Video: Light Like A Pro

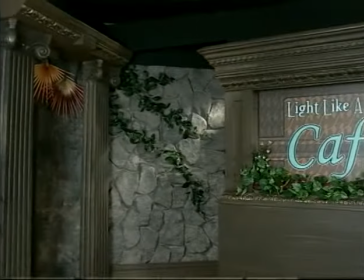It allows the viewer to take in the scene because more of it is in the visible middle shades.
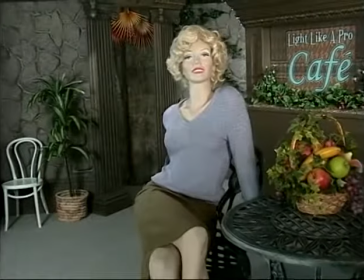The risks or downside of soft light are first that it can wash out a subject,
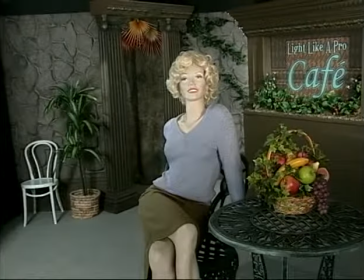giving the appearance of an institutional setting with little visual style or appeal.
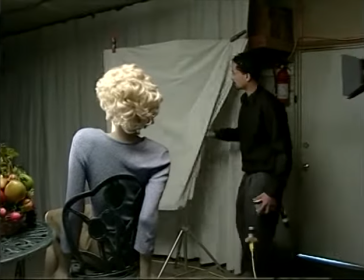To light with soft light, you need more overall wattage to illuminate the scene because much of the light is absorbed by the softening device or method.
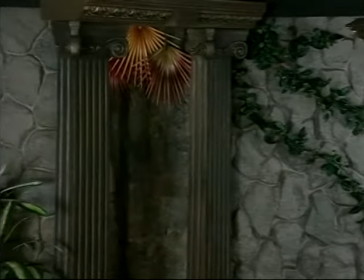Soft light tends to spill around in places where you don't want it, but generally soft light is a more forgiving style of light than hard light. Soft light can be made and found in many different ways.
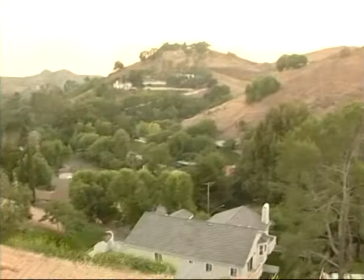The sky itself is a soft light when the sun is just above or below the horizon or diffused by clouds.
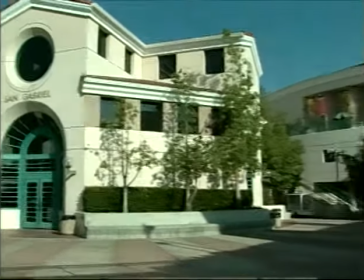Open shade, where a lot of sky or bright surfaces bounce light in, gives you different forms of soft light.
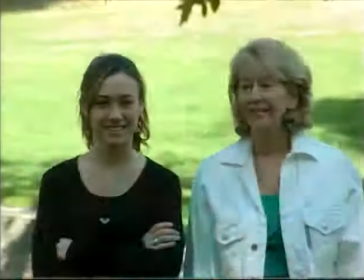But if your background has direct sunlight, you may have some contrast problems. It'll be too bright back there.
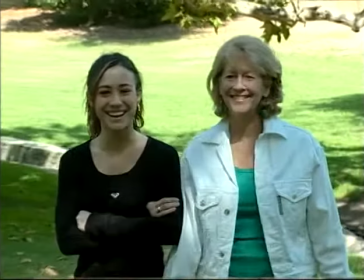In that case, look for shaded or darker backgrounds.
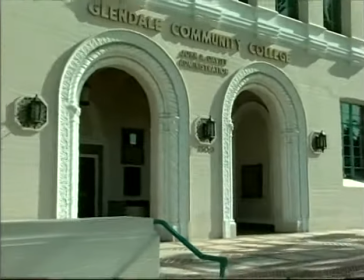A natural soft light can be found in the form of a window, door, or passage with indirect skylight and no direct sun.
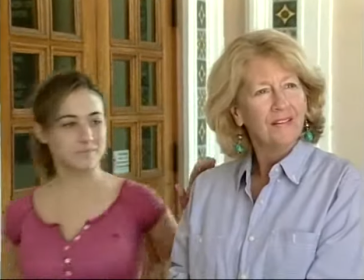This is referred to as available light.
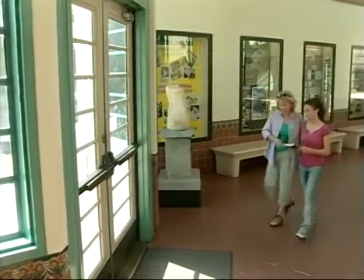Of course, you must move your camera and subject to achieve the best lighting, and you're pretty much stuck with whatever background you get when the light is at the best angle to your subject.
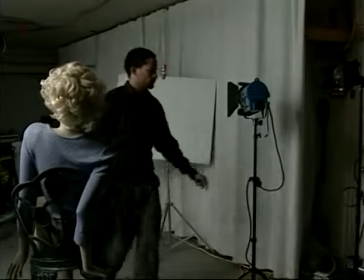Soft light can be created by bouncing light off any light surface, including walls, ceilings, cards,
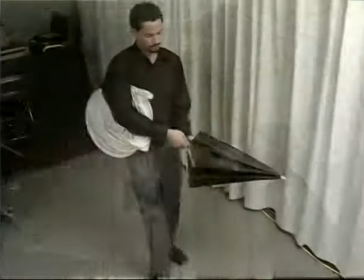white sheets, or various handy reflectors, fixtures, and umbrellas available at lighting equipment outlets.
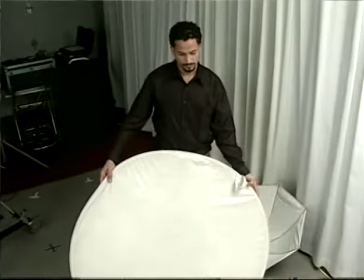To bounce light like this, you'll undoubtedly need more wattage than, say, a 100-watt household bulb.
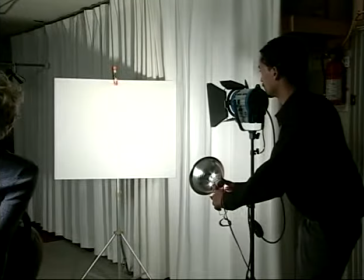A medium shot of a person using bounce light might call for 600 watts.
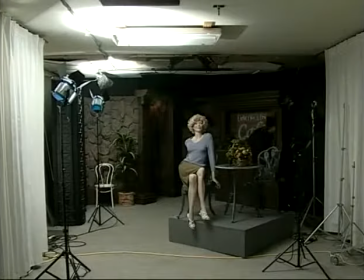To soft light a whole room may call for 2,000 watts or more. If you don't want to blow a household circuit, don't put more than 2,000 watts on the line.
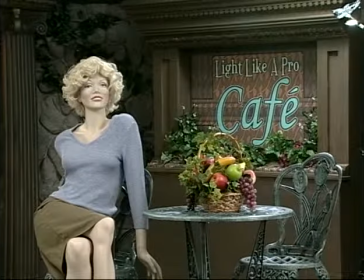An old house may only take 1,500 watts or less per circuit. If you're going pro and you have a budget, a soft light is a good thing to have.
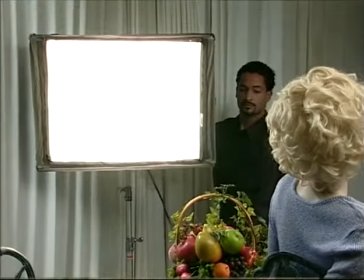It's very useful. Go to a video supply outlet and have them explain the different kinds, what they're good for, what's available. Don't use standard household fluorescent lighting. Those colors are not right. They're very hard to balance for video.
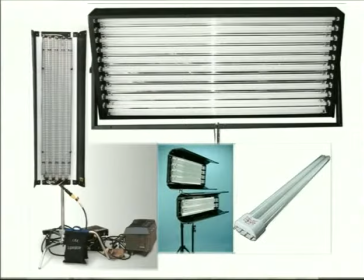Pro fluorescent lights are balanced and corrected for that. And actually, they're terrific because they run very cool and they don't sweat your talent. Now here's a special case where soft light must be taken to extremes.
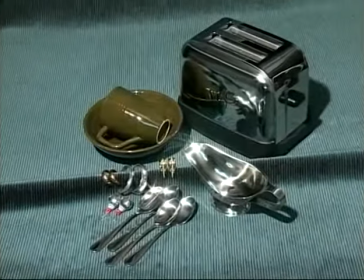If you're shooting shiny objects like silverware, metal jewelry, dark ceramics, chrome appliances, anything like that, real shiny stuff.
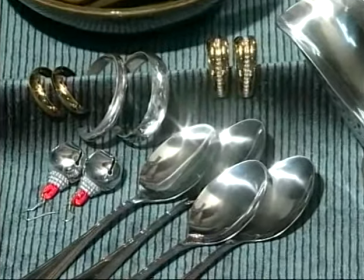They're like curved mirrors. These objects clearly reflect every single object in the room.
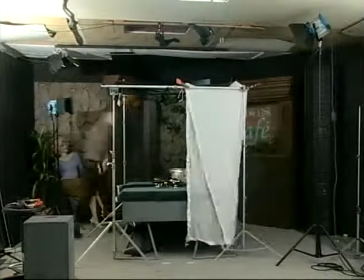So you actually have to tint the object with a diffusion material and cast soft lights around the tint to find a good lighting effect.
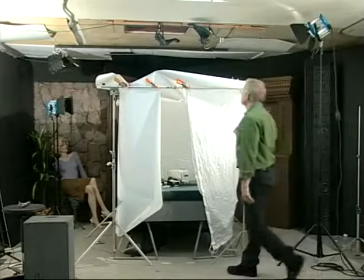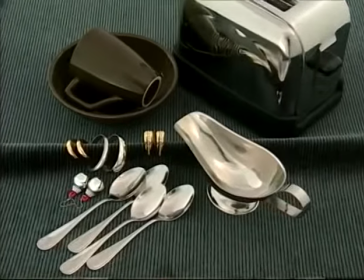Remember, this is soft light and things gleam, but they don't twinkle.
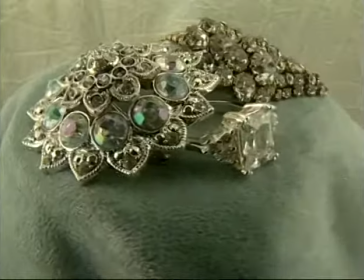If you want the twinkle of diamonds or sharp highlights, you have to combine some small hard lights with that soft light.
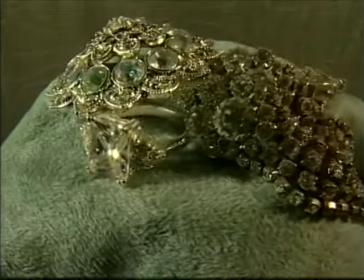Speaking of shiny objects, in commercial automobile photography, because automobiles are shiny sheet metal, often they must be tinted in massive indoor stages for photographs where crews work for days to create the right reflection in every inch of the car body. The only time a car is naturally lit anything like this, say outdoors, is at sunup, sundown, or on a softly overcast day.
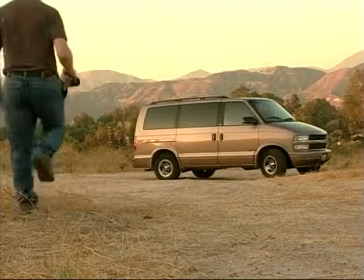So if you want to shoot a gleaming car, look for a sunless but bright sky,
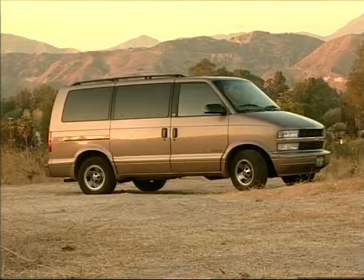uncluttered surroundings so you won't have objects reflecting in the car, and a background that reveals the outline of the car. You always need to consider what's called color temperature. You may know that daylight is bluish and tungsten or room lights look yellowish.
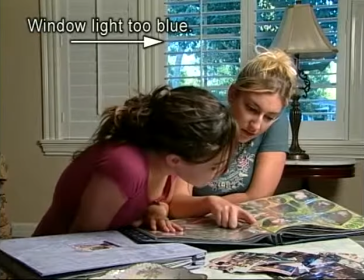Our eyes don't usually notice these color differences, but they're exaggerated in images, so they should be balanced and matched if the scenes are to look normal.
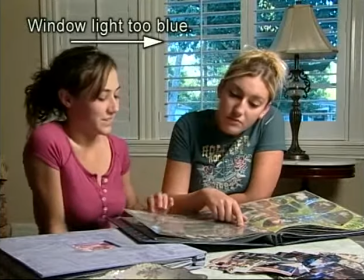When you can't avoid mixing daylight and tungsten sources in one image,
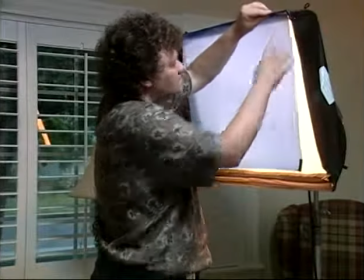your lighting supply can sell you blue gels that go over your tungsten lights and filter out the yellow-orange spectrum to match daylight.